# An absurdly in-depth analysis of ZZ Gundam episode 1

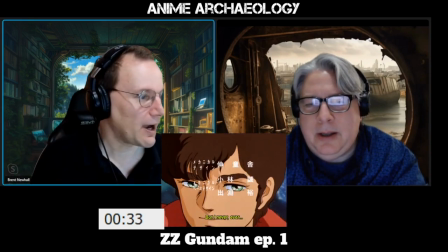503s
which then becomes our protagonist presumably
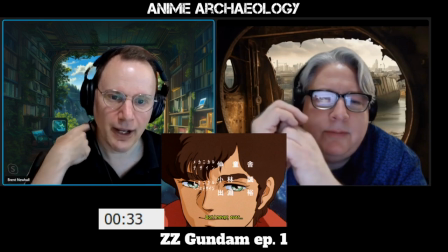509s
so evolution of man into what we have now i guess yeah that sounds like it yeah All right.
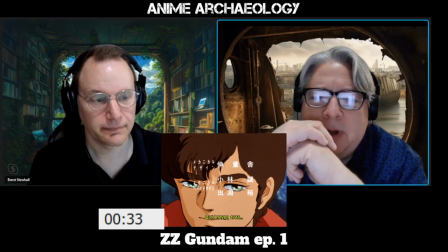517s
But it's not anime. But it's not anime. No, no. Clearly not anime.
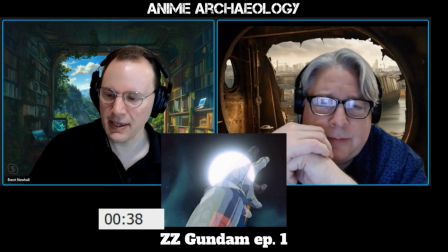523s
Not at all. Now, this is kind of interesting because you get this transition from a human hand to a mechanical hand.
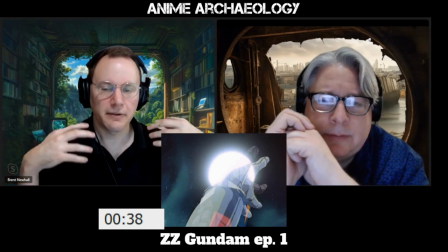530s
I'm assuming implying that the next stage of evolution is mechanical, technological.
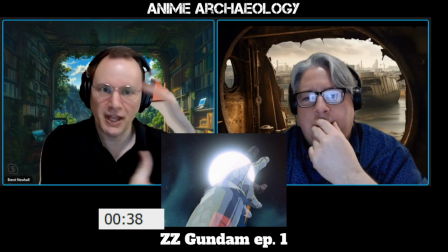537s
Yes. You now have to deal with technology. What does that do to humanity?
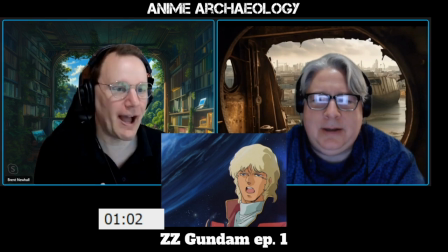541s
And I love Double Z Gundam But the fact that Char turns to us And seems to just yawn
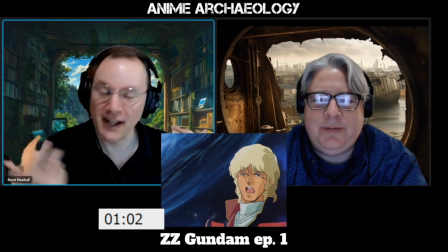549s
Doesn't really get across It's just a little awkward And again I understand that
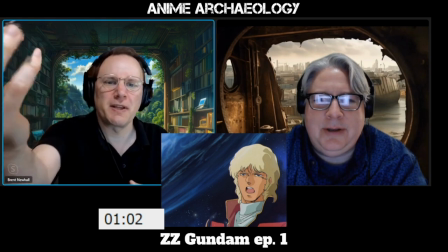554s
it's Calling out to us from beyond the stars But just a little weird
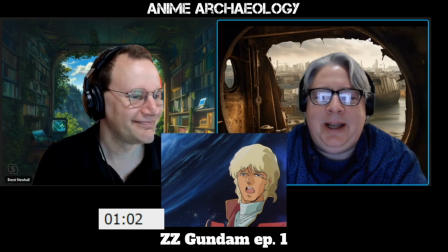559s
It just looks like It literally looks like A stay off my lawn
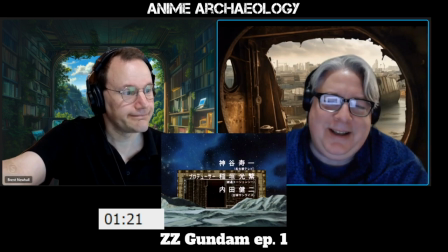567s
Well you wanted your monolith there it is it's full of stars and circuit boards
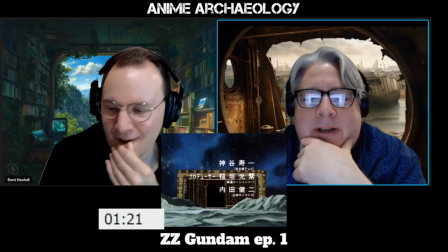578s
huge honking circuit board alright which
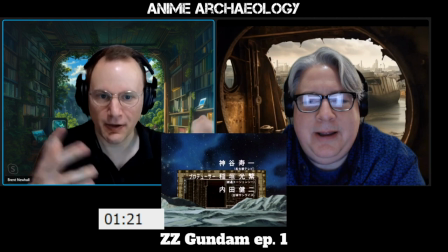583s
I suppose is meant to be about technology and it's place in the future
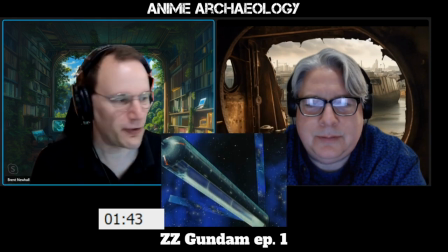590s
fascinating though alright so I do like the fact that we are rotating the colony
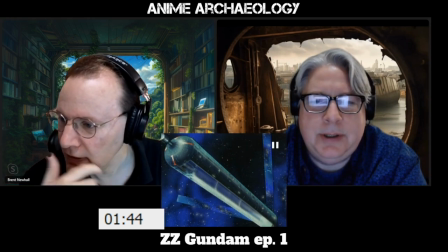598s
interesting though are those ones
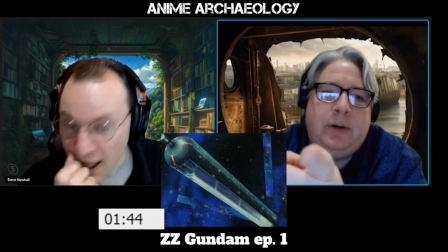602s
they are ones we did not see that before we don't see I think that's the first I don't recall seeing
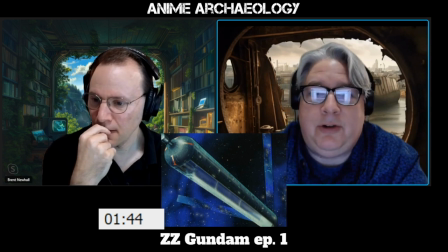610s
anything like that so is this the actual first ever colony yeah this must
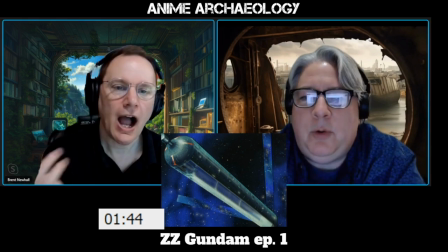618s
be side one interesting I also wonder how much of that is
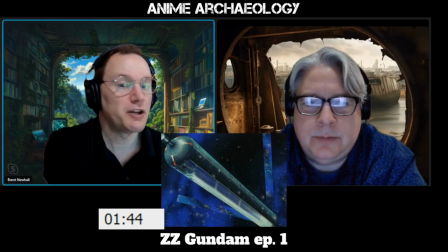625s
speaking to existing fans because if you're coming in this not knowing gundam a one on the side of a space colony what does
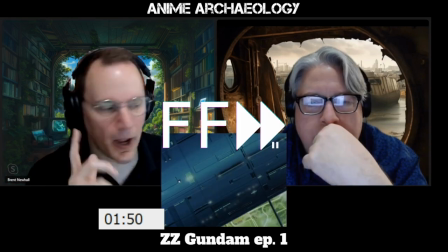632s
that mean but we know i also do like the pacing here where we start with these shots of
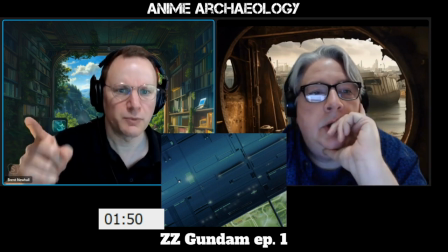640s
space and just this music playing which is actually music from original zeta gundam which is interesting um it's not all new music but just establishing
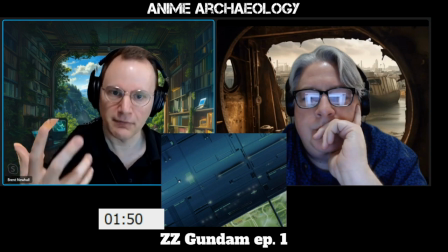649s
this that we're in space things are going slowly we can we can let
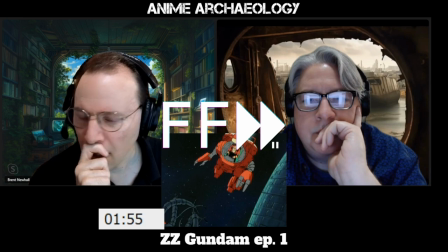653s
the scene breathe a bit all right and here's our first shot of our main
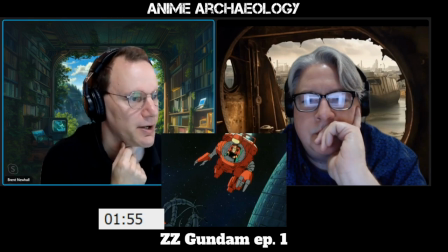658s
character and it's interesting to notice like what
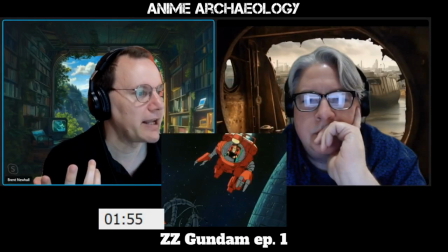663s
do we see he's in some kind of is it even a mobile suit i mean technically
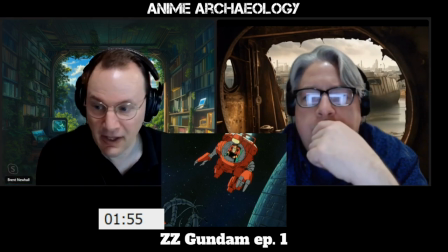668s
it's it's not not living a war certainly yeah i mean
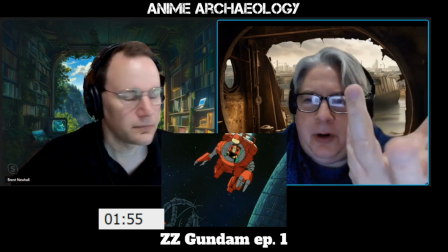673s
no and i think it's kind of interesting that we're starting off with a non-military thing and we're
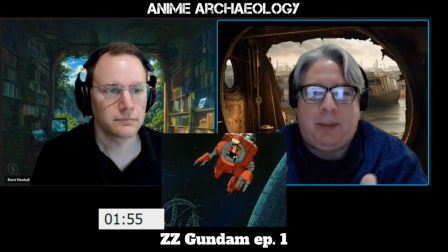679s
doing a very non-military thing and this is like uh almost like pat labor-ish like here's your here's your utility vehicle to to do
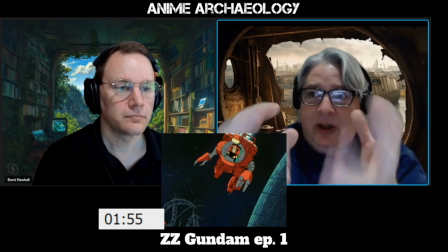688s
this now in the other series we've been seeing like there has been it's military it's a war machine it's this we're not getting that at all here there's
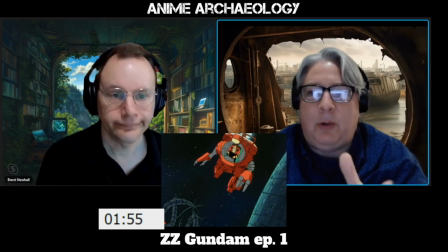697s
no firing nothing going on so we know he's doing work i guess yeah
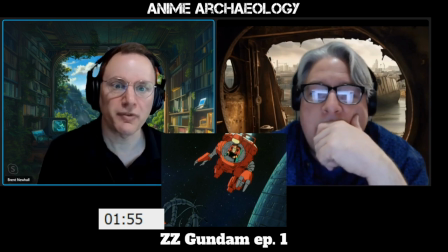702s
exactly which is certainly not the sort of privileged position we've seen from our other pilots before.
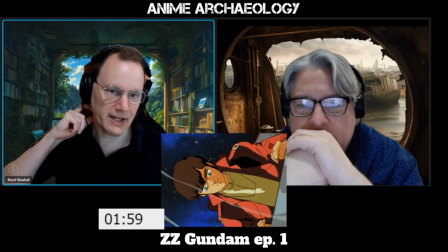708s
Right. Also notice the first thing that he does is he has this little, ah, and has to adjust.
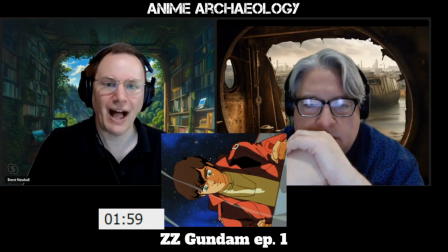715s
So, implying some vulnerability, some lack of tremendous skill kind of humanizes the main character a bit.
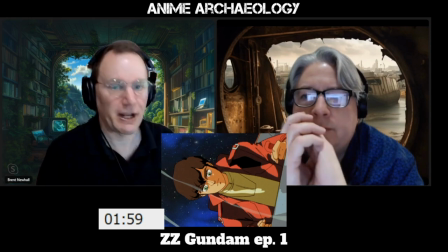722s
Right. Again, contrast how he started off with Camille. He's running, he's doing his stuff, he's getting his butt kicked by some random judo guy.
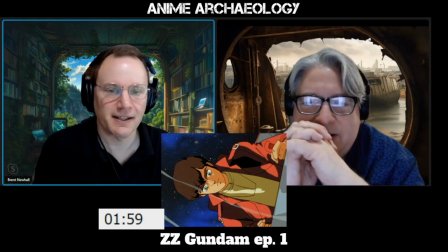730s
But there's not this the same sense of normality. Even to this point, he's panting.
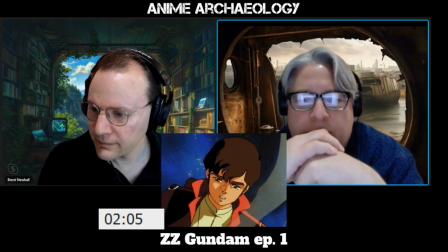737s
He's tired. Yeah. This is work. What a great shot.